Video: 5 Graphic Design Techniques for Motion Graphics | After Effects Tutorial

Perhaps the most important part of creating motion graphics is the actual graphic design of your compositions. So in this video, we're going to talk about several awesome concepts when it comes to doing graphic design and motion graphics. Hey, what's going on, internet? This is Josh Noel from SonduckFilm. Welcome to our channel. If you're new here, be sure to hit that subscribe button. So this is a very important tutorial because, you know, graphic design and motion graphics are pretty much the same thing, other than one is in motion and the other is still graphics.
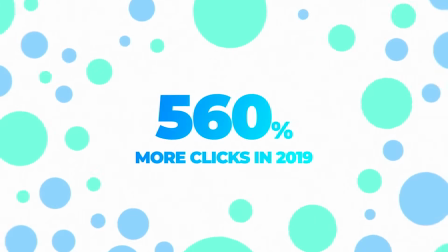But in order to do great motion graphics, you need to have some graphic design that makes sense.
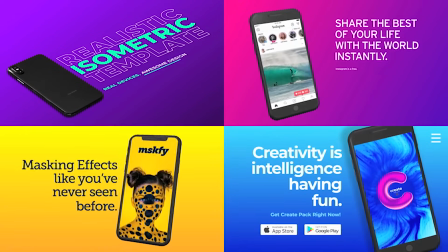It has to, you know, look appealing to your audience. So in this video, we are going to talk about several concepts to help you improve your motion graphics just through design. So let's go ahead and jump into our tutorial and let's get started. All right, we're going to create a composition like this with our graphic design technique.
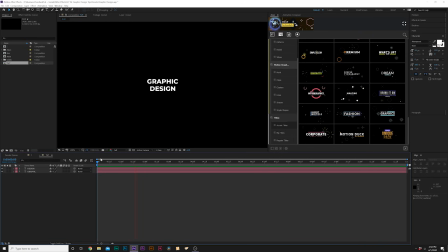So we'll come over here to our tutorial composition, and already we have a title design here. And in our first technique, I'm going to keep it brief, but is the most important part, which is great title layout. So we have two titles here, graphic design, and we need to make sure that these stand out. Here we're using the same typeface and we're using Monstriot, which is a good clean typeface.
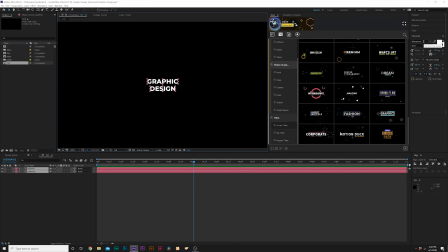You can also take a look at Fire Sands, Gotham, Lotto. So when you have the same typeface, what you can easily do is you can select one of the titles, go to the drop down here, and you can do a smaller font. So we can come here to Extra Light, and now we're going to be creating good contrast between our titles, but I'm not going to stop there.
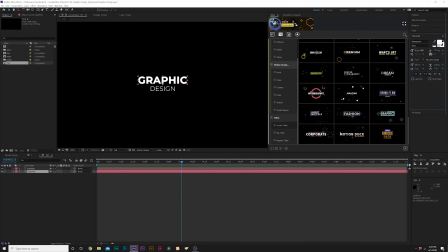What I want to do is make one of our titles bigger than the others, and this is a good way to create good contrast. And nice, now we have a much bigger difference in our title design. And another thing I would also take a look at is the tracking. So, you know, always experiment with what tracking is gonna do.
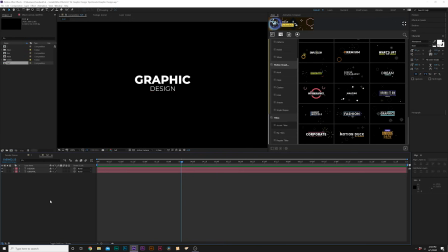So if we open this up, it's gonna look pretty nice. So if you wanna have great design in your compositions, it all starts with the titles if you have any.
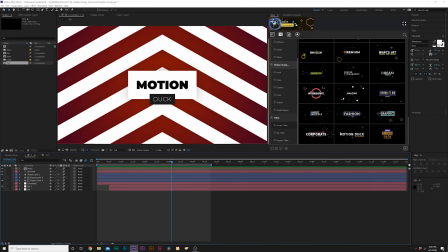All right, in our second tip, we're gonna talk about creating stacking boxes to create even more contrast in our titles.
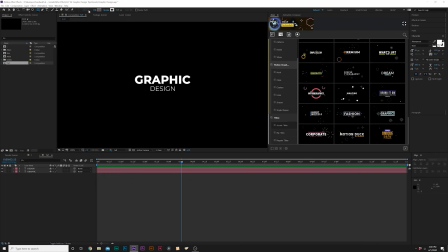So first what we'll do is come here to the top, grab the rectangle tool, and we'll change our fill color to white, click okay. And we'll just draw out a box around our main title like this. Awesome. We'll come here to the line tab and center this up in the center of our composition.
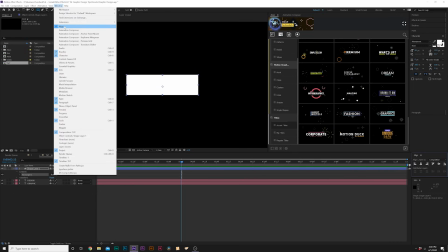And if you don't see the line tab, go up to window, align. All right, and then we can bring this underneath our title.
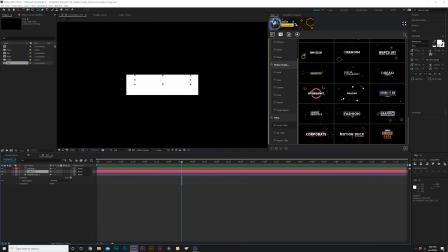And then what we'll do is grab that title that we were covering up to white, and we'll just set this to like black. Click okay. And we'll put that in the center there. All right, awesome. And then we'll go ahead and create another box.
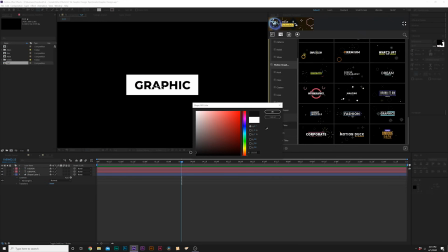And this time we will do like a very dark gray color. And we'll do a smaller box for our second title.
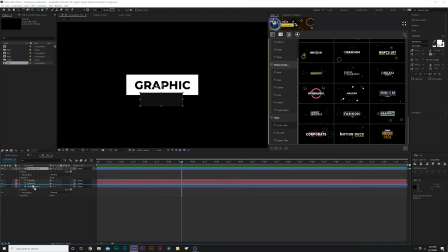And then we'll make sure we'll put this layer underneath our second title. And of course, bring that title down. And we'll center this up, make sure that they're perfectly in the center. Perfect. All right, I went ahead and perfected everything.
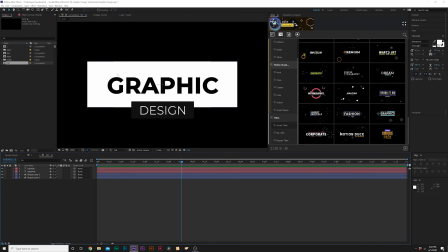I went ahead and made sure that there's equal space between the title and the size of the boxes. So everything kind of looks congruent, and I positioned it nicely next to each other.
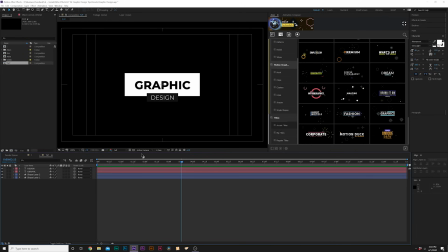So now that we have our title separated with some graphics, our third technique is going to be just creating a very clean background.
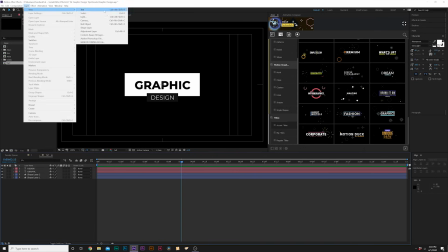So what we can do to create clean backgrounds, we'll do layer, new, solid, and I'll call it BG for background.
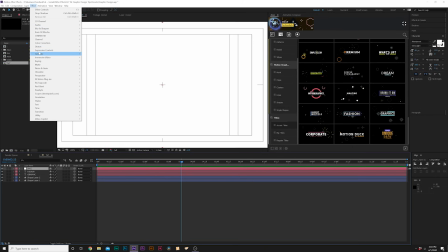We'll go to effect, generate, and we'll grab gradient ramp.
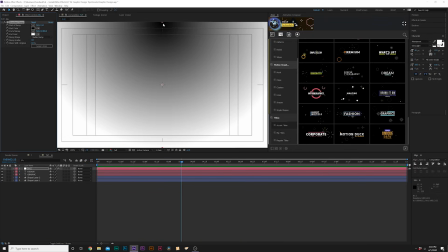And we'll set our ramp shape to radial ramp, and we'll bring the center of this to the middle of our composition.
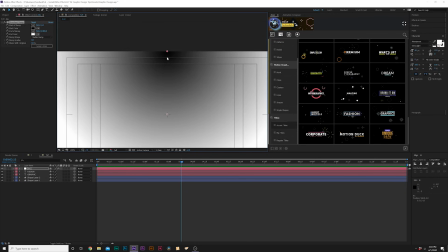And we'll grab this top anchor point right here at the top, and we'll bring it to the center of our composition, just like that.
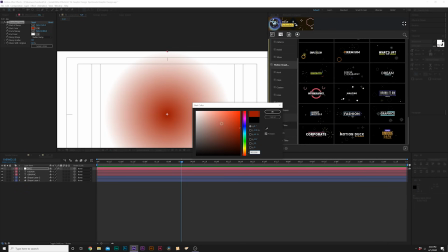And we'll change our color to, you know, any color that would work for your theme.
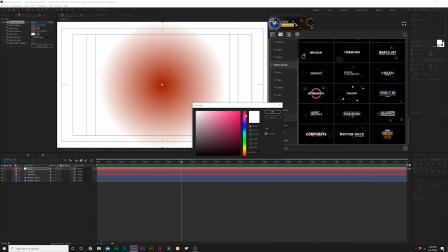I'll do something like a little bit brighter. And then I'm coming here to my second color, and I want to grab like a similar red color, but much darker, and click OK.
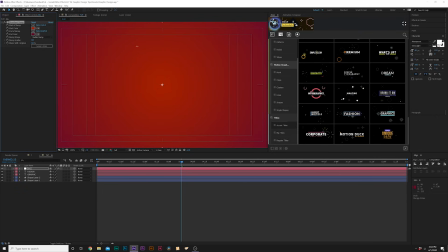And then I'm coming here to the Y value of Ender Ramp and just bring this down. And put this underneath everything we just created.
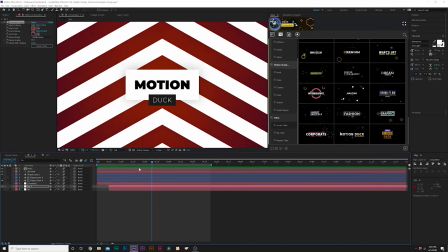And then obviously I want to be able to add a little bit of a background design to this to help this stand out a little bit
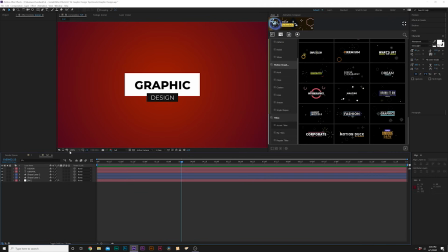more. So we'll go ahead and create this background real quick. I also have a few tutorials on creating animated backgrounds instead of After Effects.
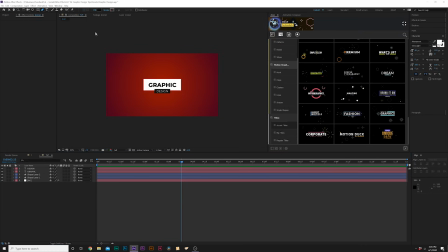So if you want more than one style, go ahead and check out that video. The link will be in the description. But for this one, all I did is grab the pen tool here at the top. Click on the word fill, set to none, click OK. Click on the word stroke and set to solid color and click OK.